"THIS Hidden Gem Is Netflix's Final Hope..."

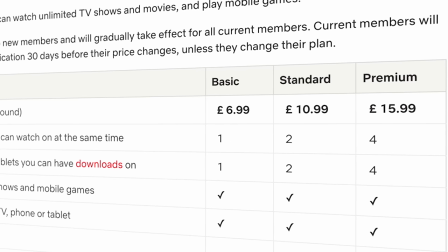0:00 These days, Netflix is kind of a sinking ship. Their subscription prices are said to be going up, they're hoping to shut down the idea of multiple accounts on one subscription,
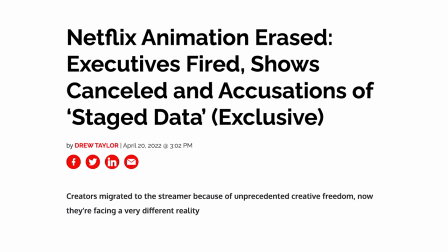0:08 their business model is taking heavy losses, and their solution is to dissolve many great animation projects as well as vanity projects,
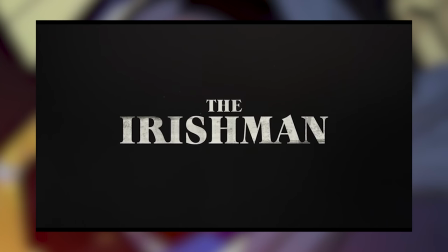0:16 like The Irishman. Y'know, piece of crap movies that win awards apparently.
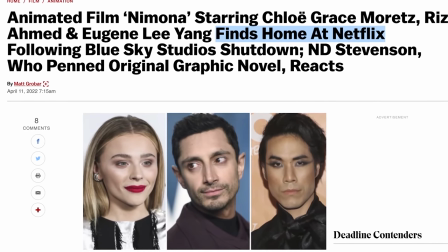0:20 Netflix's only silver lining these days seems to be for the incredibly rare animation revival, let's see how long that one lasts.
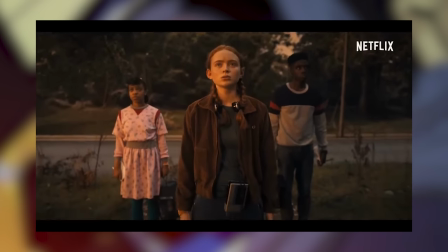0:27 Stranger Things, despite ruining the impact of the show by keeping it with the binge lifestyle, and the occasional huge hits like Queen's Gambit, The Crown or Tiger King.
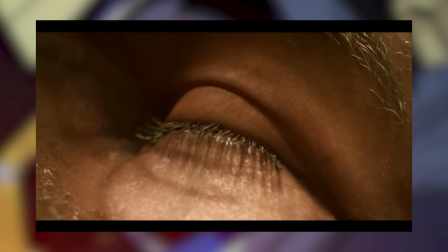0:35 That being said, there is one other project I'm quite fond of from the Netflix original library, and that is Love, Death and Robots.
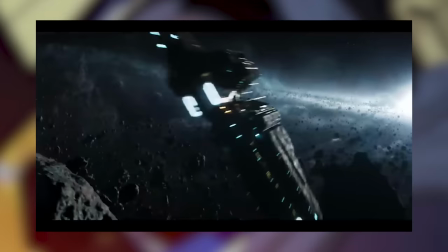0:44 The pitch is just really interesting. An anthology series tying together the theme of love, death or robots.
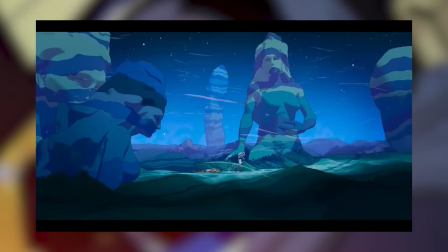0:50 Sometimes all three, sometimes not. Each episode disconnected from the other and handled in entirely different genres, animation studios and runtimes.
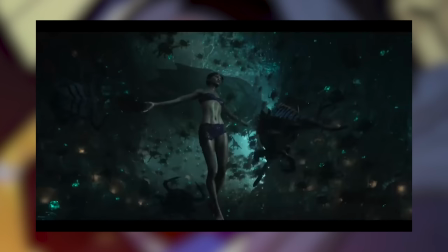0:59 It's basically a collection of shorts. And it had me hooked when it first came out.
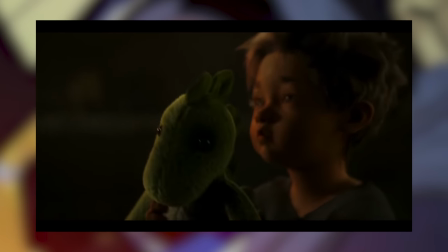1:03 As such, we'll be covering three episodes, one from each volume. When The Yogurt Took Over, Pop Squad, and Night of the Mini-Dead.
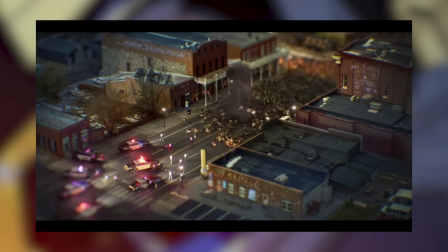1:10 I didn't even realise the third volume was so recent, but let's get into it! Covering all three at the same time.
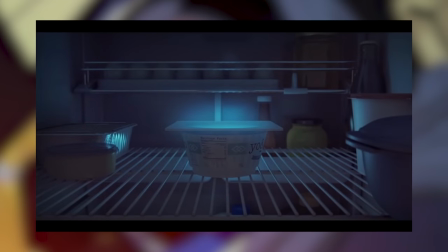1:17 When The Yogurt Took Over is the comedy tale of a super sentient bowl of yogurt,
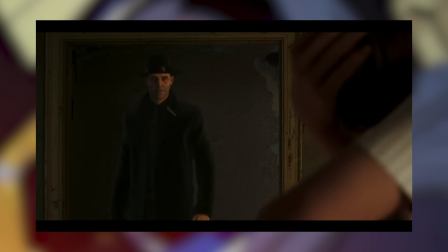1:21 Pop Squad is the ethical confrontation of killing children in a society where everyone is immortal,
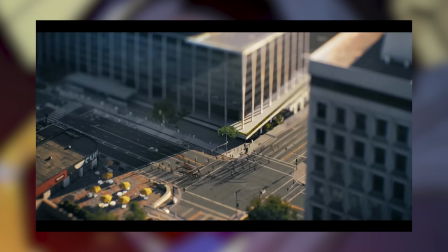1:26 and Night of the Mini Dead is... well I think that one sort of explains itself. But the art styles are each incredibly different from one another.
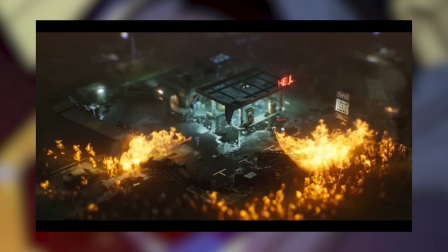1:33 Cartoon-y, realism, and then just artsy. This effect for Night of the Mini Dead here is a real camera technique you can create.
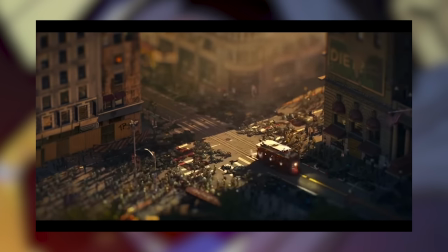1:41 It's called tilt-shifting. Which is essentially realigning the lens inside of a camera to make it focus different parts of your frame.
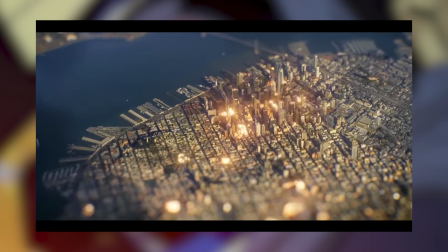1:48 And doing so like this can make any real imagery feel like just a miniature set. Perfect for downplaying the end of the world.
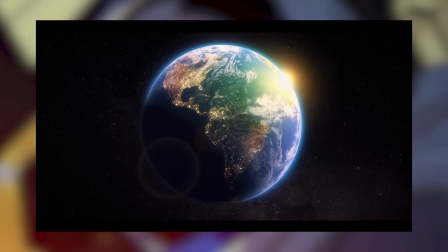1:55 So Yogurt begins with us reach right out to see all of Earth, and a narrator speaking from the aftertimes of the Yogurt, explaining how it all went down.
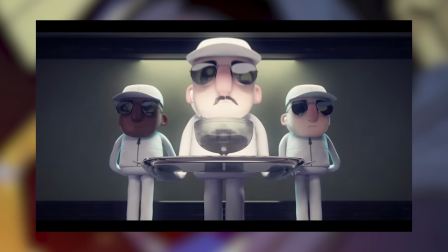2:03 And for the majority of this short, minimal dialogue is given.
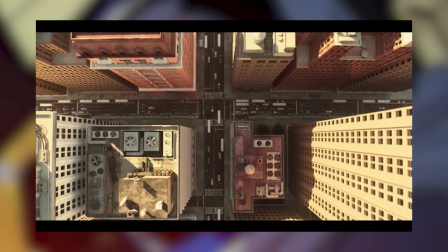2:06 We move into shots that become progressively closer and closer up as we witness the dull grades of this civilisation.
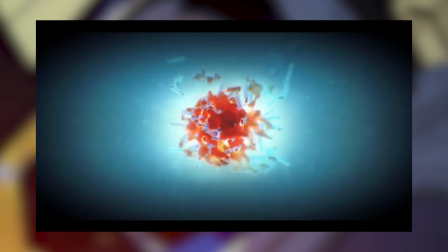2:12 Designed interestingly. Until we zoom to the microscopic level. The birth of intelligent yoghurt as it's fused.
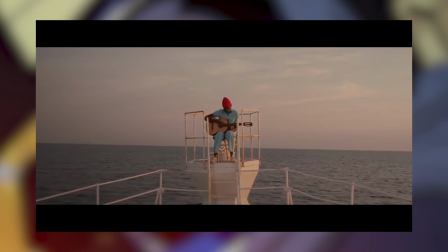2:19 The shots often times head on or 90 degrees to the side like some kind of Wes Anderson piece.
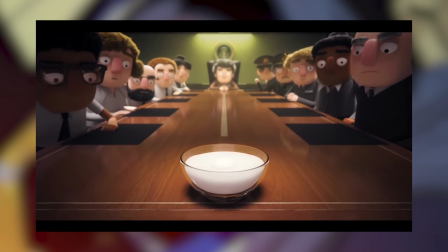2:25 The camera is happy to tilt upwards and downwards or dolly forward and back, but everything is so perfectly angular.
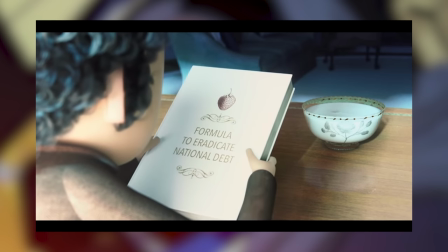2:31 Even the rare diagonal shot is a perfect 45 degrees. It's boring.
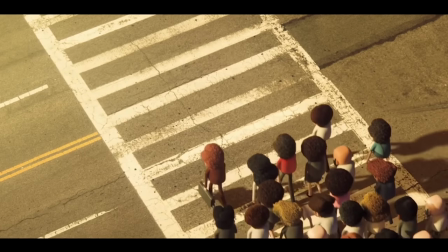2:36 Easy to manipulate as this population is.
How did we ever get to the point where we were in fact ruled by a dairy product?
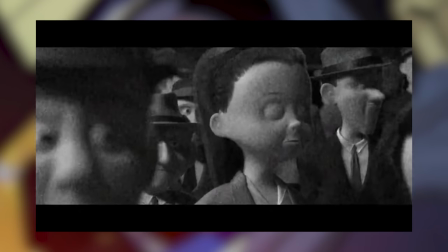2:44 They can't even walk the streets without ripping off the Incredibles, see? So when a yoga begins to pop out full sentences, it's refreshing.
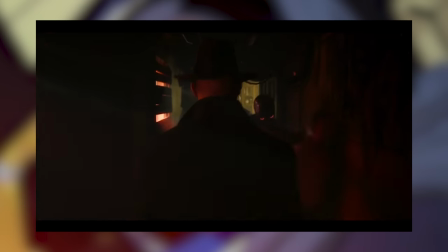2:51 Moving over to Pop Squad, and the intro's a little different.
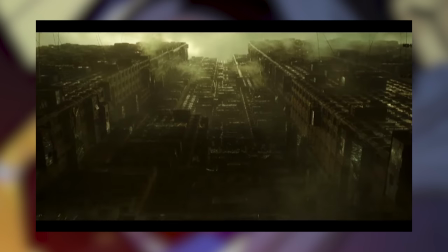2:54 Now we begin looking up in a sci-fi realism world, staring up at the green rainy sky down in the slums.
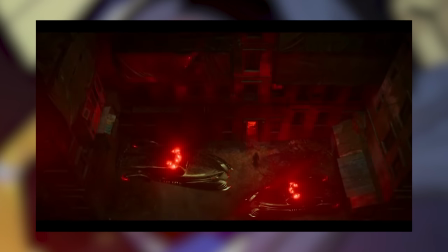3:01 Police lights illuminating red as we're in bad territory. Much more mature in tone.
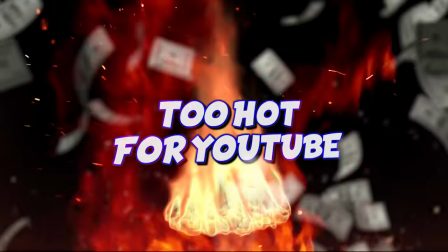3:06 And it is. A lot of this short I'm sniffing out for YouTube reasons.
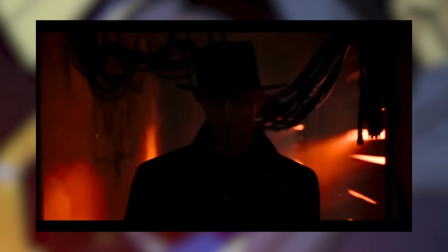3:10 Now, our protagonist is a little less liquid, scoped in darkness as a silhouette until we see his seriously grim face.
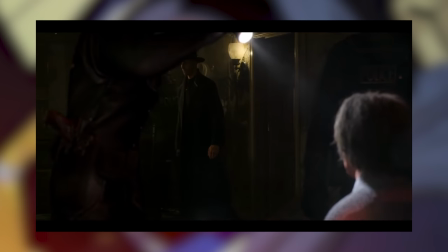3:17 This guy's villainous. And as we see him enter this low-class home, there's a mum begging hysterically.
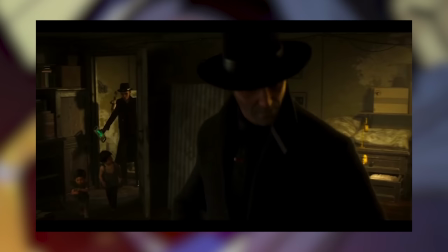3:23 We're just trying to live. They're just children.
The dialogue is weird, saying these kids have never seen the outdoors.
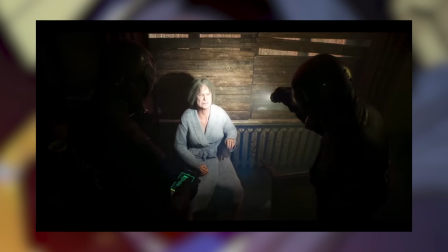3:30 They call them IT and Thing, and the parents are labelled breeders.
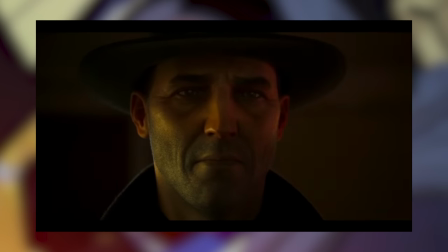3:34 And after some rough policing, the man, without me showing in footage form, pulls out a gun and shoots the kids in their apartment.
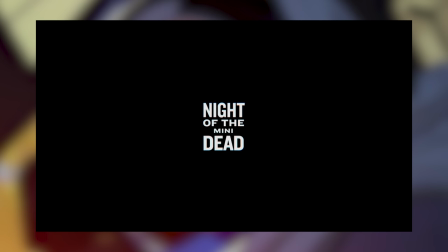3:40 No more dinosaur. And then there's 9 of the mini-dead. With just a simple fade up on it's setting.
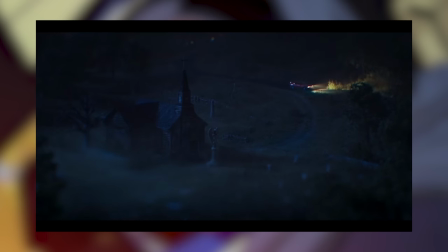3:45 A dark cemetery. Remaining completely static and faithful to this aesthetic as a single car comes bombarding onto the grounds.
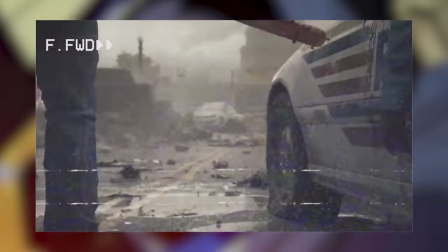3:52 This isn't played in real time, it's sped up. You know how zombie stories go. Plus it minimises the impact of each moment.
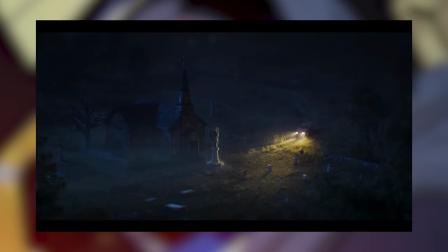3:59 An interesting choice, but still a valid one. Very different from Pop Squad. The two protagonists then proceed to continue to shoot down my video in the eyes of YouTube before we're given this imagery.